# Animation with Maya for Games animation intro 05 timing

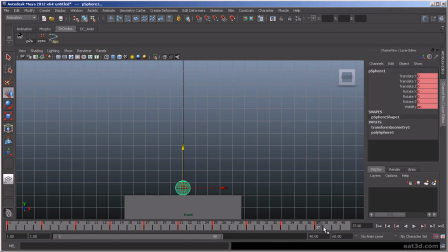16:38 So what I'm doing is I'm selecting this last keyframe, and I am holding Shift and left mouse dragging over until I get to the last keyframe that I want to modify.
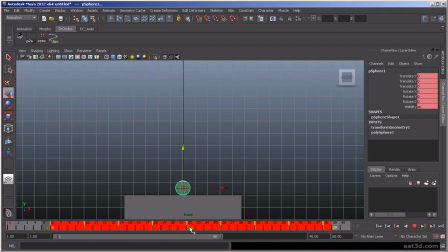16:55 Then I middle mouse click in here in the center, and I can shift these poses to the right to get more spacing or get more timing in here. So now when I play it, you can see the ball's not traveling quite as fast because I added some more in-betweens in there.
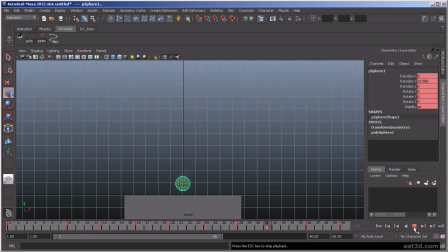17:14 And that's feeling a little bit better to me. Might even be able to use another frame. That's one way to do that. I just undid it. I have, when I think I discussed this on the setup, was his hotkeys adding in-betweens.
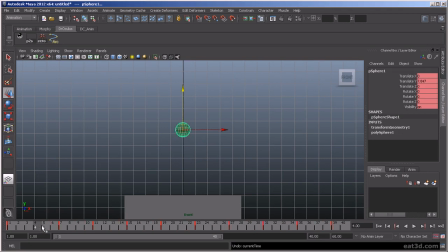17:33 So if I hit Alt-C, you can see it's adding in-betweens between this keyframe and this keyframe. Now we're at frame 40. And basically, it's the same way to do the same thing, but it's a lot quicker.
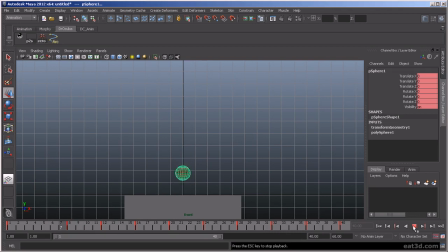17:50 Again, it's those little shortcuts and stuff that help speed you up. All right. So I'm thinking I feel like I'm going to add another in-between in here.
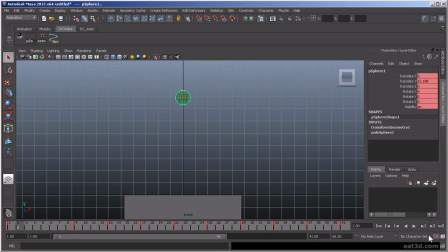18:07 And now I need to offset to get that last frame in. That's feeling a little bit better. It's not too heavy of a ball. Okay. So now that was our first adjustment to our timing, right?
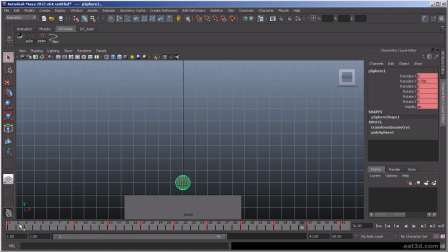18:25 We started off everything very even. Now we added some space in here to slow that ball down. Now what I want to do is the ball comes up here, I want it to have a little bit more hang time
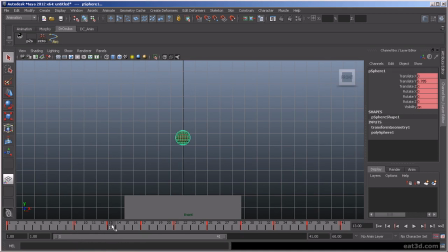18:44 as it hits the apex at this pose.
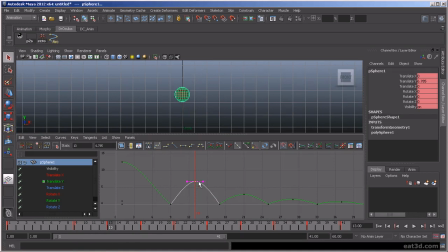18:47 So what we'll do is we'll jump over to here, right, this keyframe where it's in the air, and because I have weighted tangents set, I'm going to free the tangent weight so I can select this and pull it out a little bit.
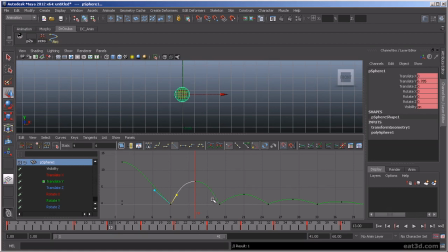19:05 And then I'm going to modify these frames a little bit. So now what's going to happen is you're going to have the ball is going to be in the air at this area much longer than it was before. And now it's going to drop.
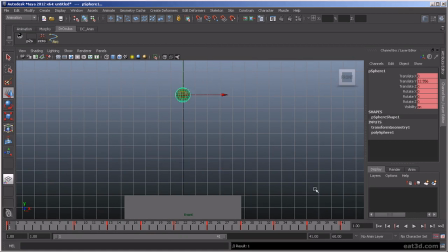19:22 So what that's going to do, let's do that really for all of them.
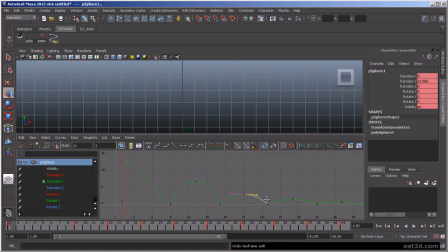19:31 Back that out a little bit.
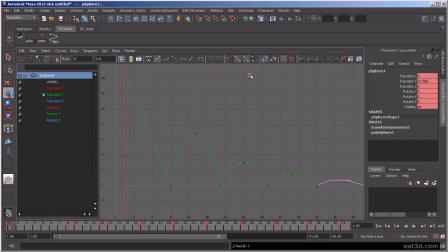19:35 And then I want to just modify these guys a little.
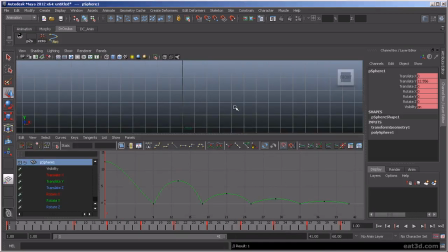19:45 Okay. So now when we play it back,
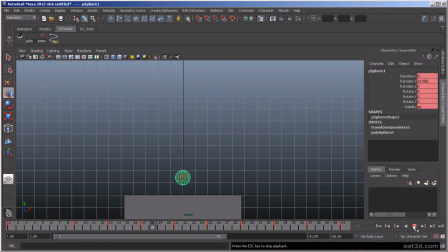19:52 that has a much different effect. So what's happening is the ball's really quickly, here, let's do this, yeah.
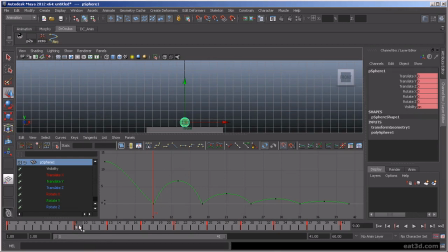20:06 is really quickly going from the bottom key pose to the top, and then it kind of, the spacing is very small here, meaning it's not moving very much.
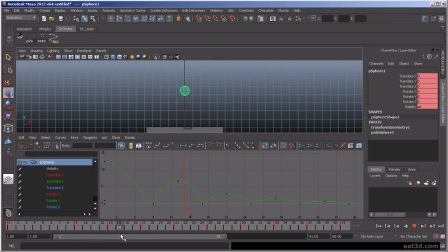20:20 The difference, it moves between one frame and the next, and then it'll quickly come back down. So it's having a little bit more air time on the bounces, which is giving it a little bit more character.
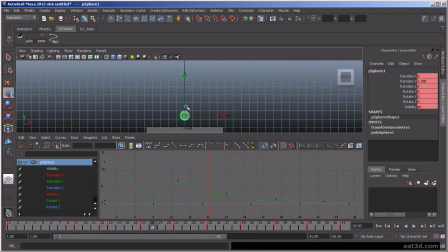20:38 And it's causing it to give it a more springier bounce because we're not spending a lot of time